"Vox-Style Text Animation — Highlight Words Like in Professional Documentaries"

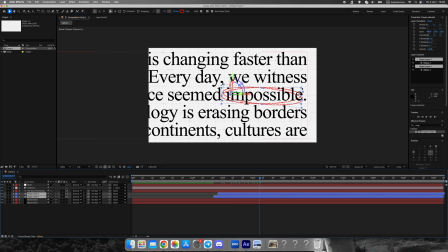Turn on 3D for the highlight and link it to the camera movement. Now everything moves together in a realistic parallax style.
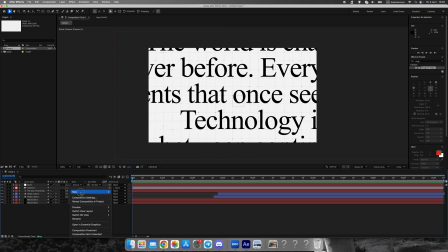Create a new adjustment layer and apply two effects, posterize, time, and noise.
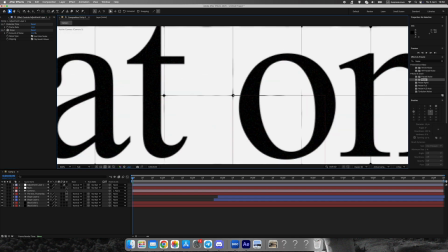This adds a subtle, choppy, analog box look.
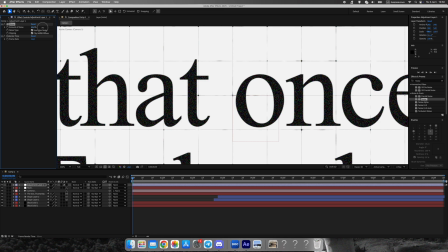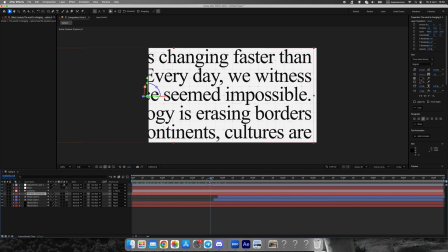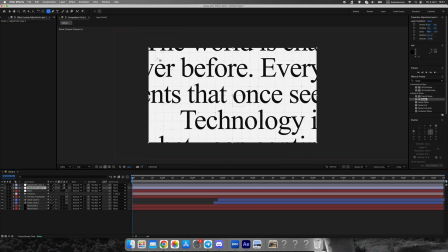Add another adjustment layer, draw an oval mask in the center, and set it to subtract. Then, feather the mask to create a soft depth of field blur. Use FastBox Blur and animate four keyframes from 0 to 4 to
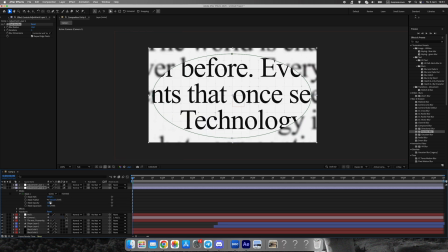6 and back to 0 for a smooth camera focus transition.
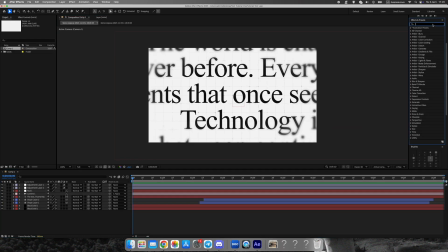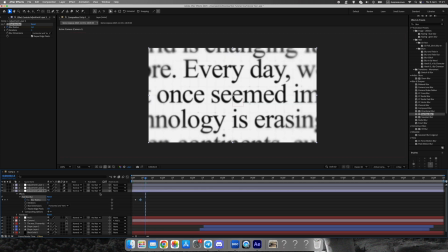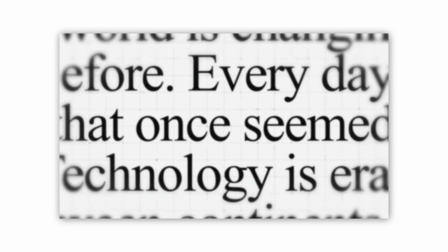And that's it. Our text highlight animation is ready.
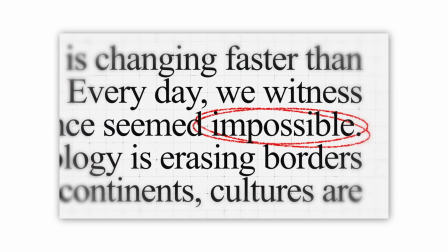You can download this project for free on my Gumroad or get the full Vox Style Animation Pack with over 50 ready to use templates for just $17. support the channel with a like and subscribe. It really helps and means a lot.